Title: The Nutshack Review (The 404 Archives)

Like a guy walking in the middle of a daycare center and whipping his dick out might break the monotony of the workday for the caretakers, but it's not really going to leave a positive impact, you know? That's what these episodes are to me.
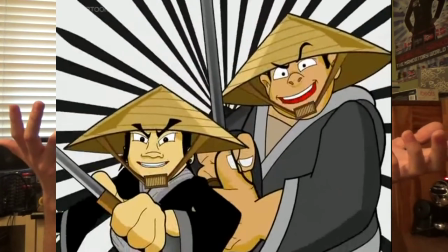You've got Blind Dick, which is supposed to be like a martial arts movie where Tito Dick, like,
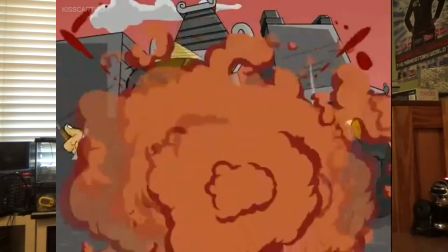goes around getting revenge on everybody after he saves a rape victim, and it's just fucking awful.
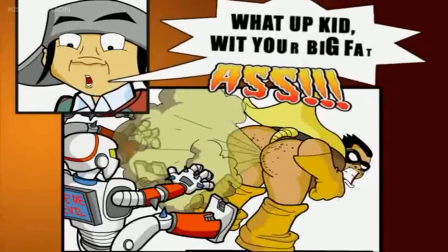There's also the episode Tee-Tee Boy and Kidoo Tut, where, uh, Phil and Jack are superheroes, and, like, Phil has a giant cock,
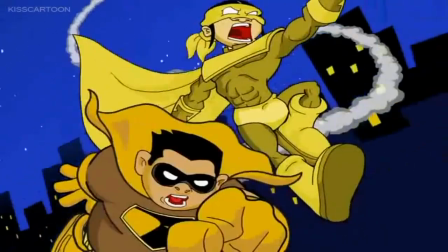and, um, Jack farts on people, and, like, they try to stop Tito Dick from,
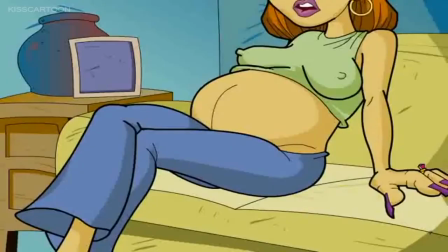you know, impregnating all the women by manufacturing birth control pills that make them pregnant. Like, that... I don't even need to go any further. That plot synopsis is the best critical analysis that could be offered for this episode. It just speaks for itself. This show does actually get really violent in a few episodes, but it's just fucking terrible. They think that if they just splatter blood everywhere, it'll make the fights interesting. But it's just obnoxious. Like everything else. For example, the episode Slasher, like, really tries to be grotesque,
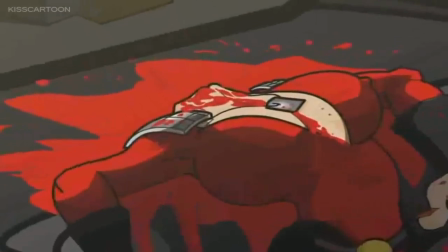like, they murder everyone in the most brutal ways they can think of, usually off screen, but you're just left wondering why.
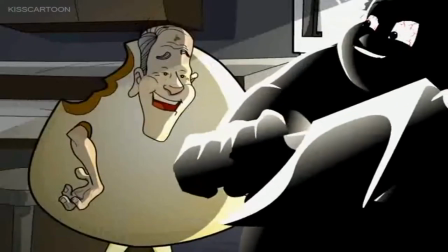Like, why even do that? Is it supposed to be funny? Because it's not nearly ridiculous enough to be funny, but it's also not, like,
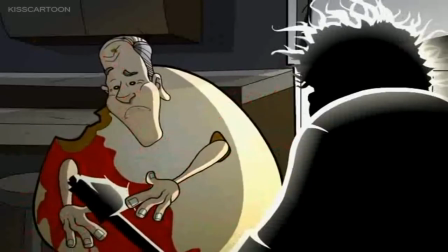real enough or even gross enough to be scary or disgusting.
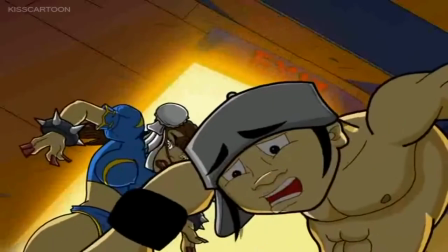And if it is supposed to be that, then why go for such a distinct tonal change in the middle of the series? The episode just feels so derailed from the tone of the show, but not to enough of an extent where you can say that that was the point.
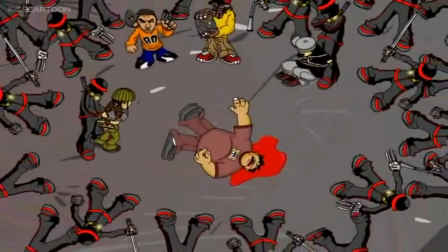Also the episode El Bombadero has some really over-the-top violence and it's just fucking horrible.
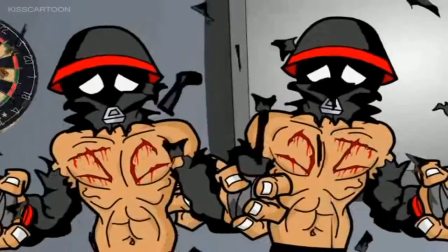They actually kill Jack and Phil, but then they just bring them back to life.
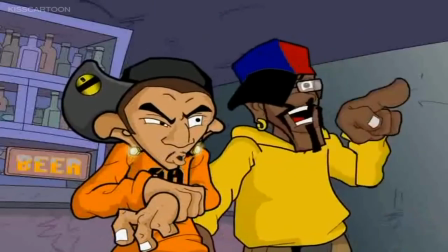And like, this would be fine if there wasn't going to be an overly long fight scene, but because there is, it just feels like a deus ex machina. And I just want to mention these fights. There are a few in the series, and none of them have any direction. Things just happen in the fights. There's no natural progression to these fights that would make them funny, or engaging, or exciting, or even remotely watchable. Take the fight in Bomb China Part 2 or Ningping Part 2, whatever the fuck the episode's called. there are two giant robots fighting.
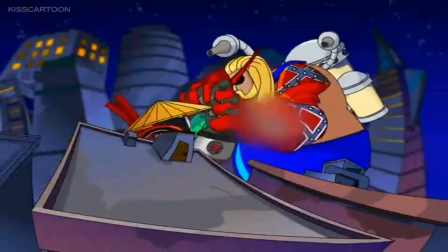Like, it would take effort to make that lane,
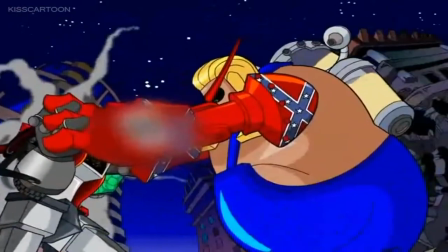but this show manages it because the fight just keeps going and you don't feel like it's actually going anywhere because there's no structure to it.
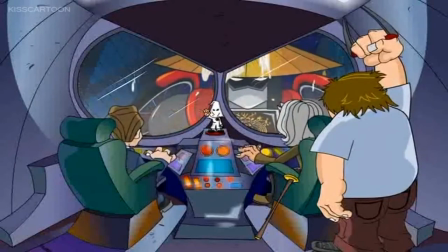And when the protagonists win, they just kinda do. Like, there's no buildup to their victory.
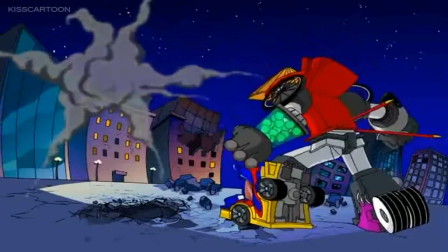They don't get beaten down just to get back up and defeat their attacker, you know, like a normal fight would be or something that feels fun,
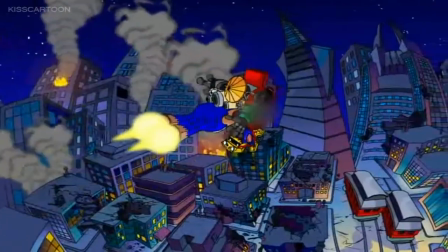they just deliver a final blow with no buildup and it just like, you don't feel any happiness.
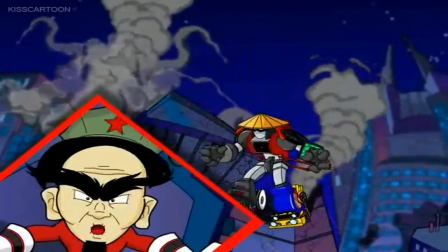It's just like, thank god that was over and that's about it. And don't even get me fucking started on the series finale.
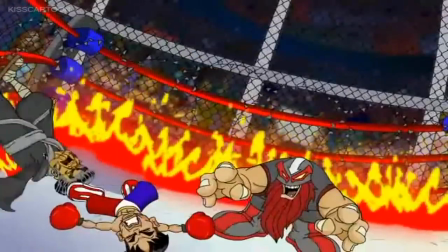This episode is so goddamn boring because like half the episode is one big fight and it suffers from the same problem and it's just like, AND JESUS! The Chode Warrior has this issue as well except Phil and Jean-Claude Van Damme become dicks when they start fighting. It's just as terrible as it sounds. I mean, at least in season 2 and late season 1, I can actually tell what's supposed to be going on in the plots, because for the first few episodes, you can't even fucking follow what's going on. Like in duck karma, I swear they just forgot about certain things.
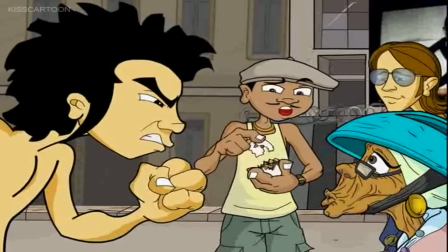Like there's this red hourglass symbol that's shown a lot in the episode, and there's even this rabid dog at one point that has a red hourglass on them,
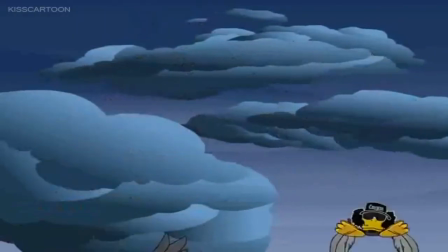and the duck versions of Tupac and Snoop Dogg give birth to a red hourglass egg,
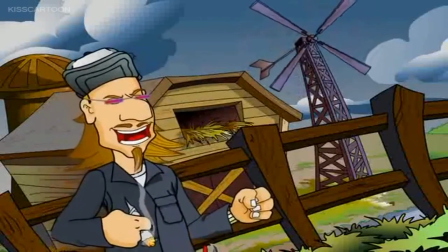so you think it's gonna have some relevance, but it's never explained what this is and it's not even fucking hinted at. Like, it's like they just forgot about this thing, like what was that even supposed to be? I don't even know. It's just so fucking confusing.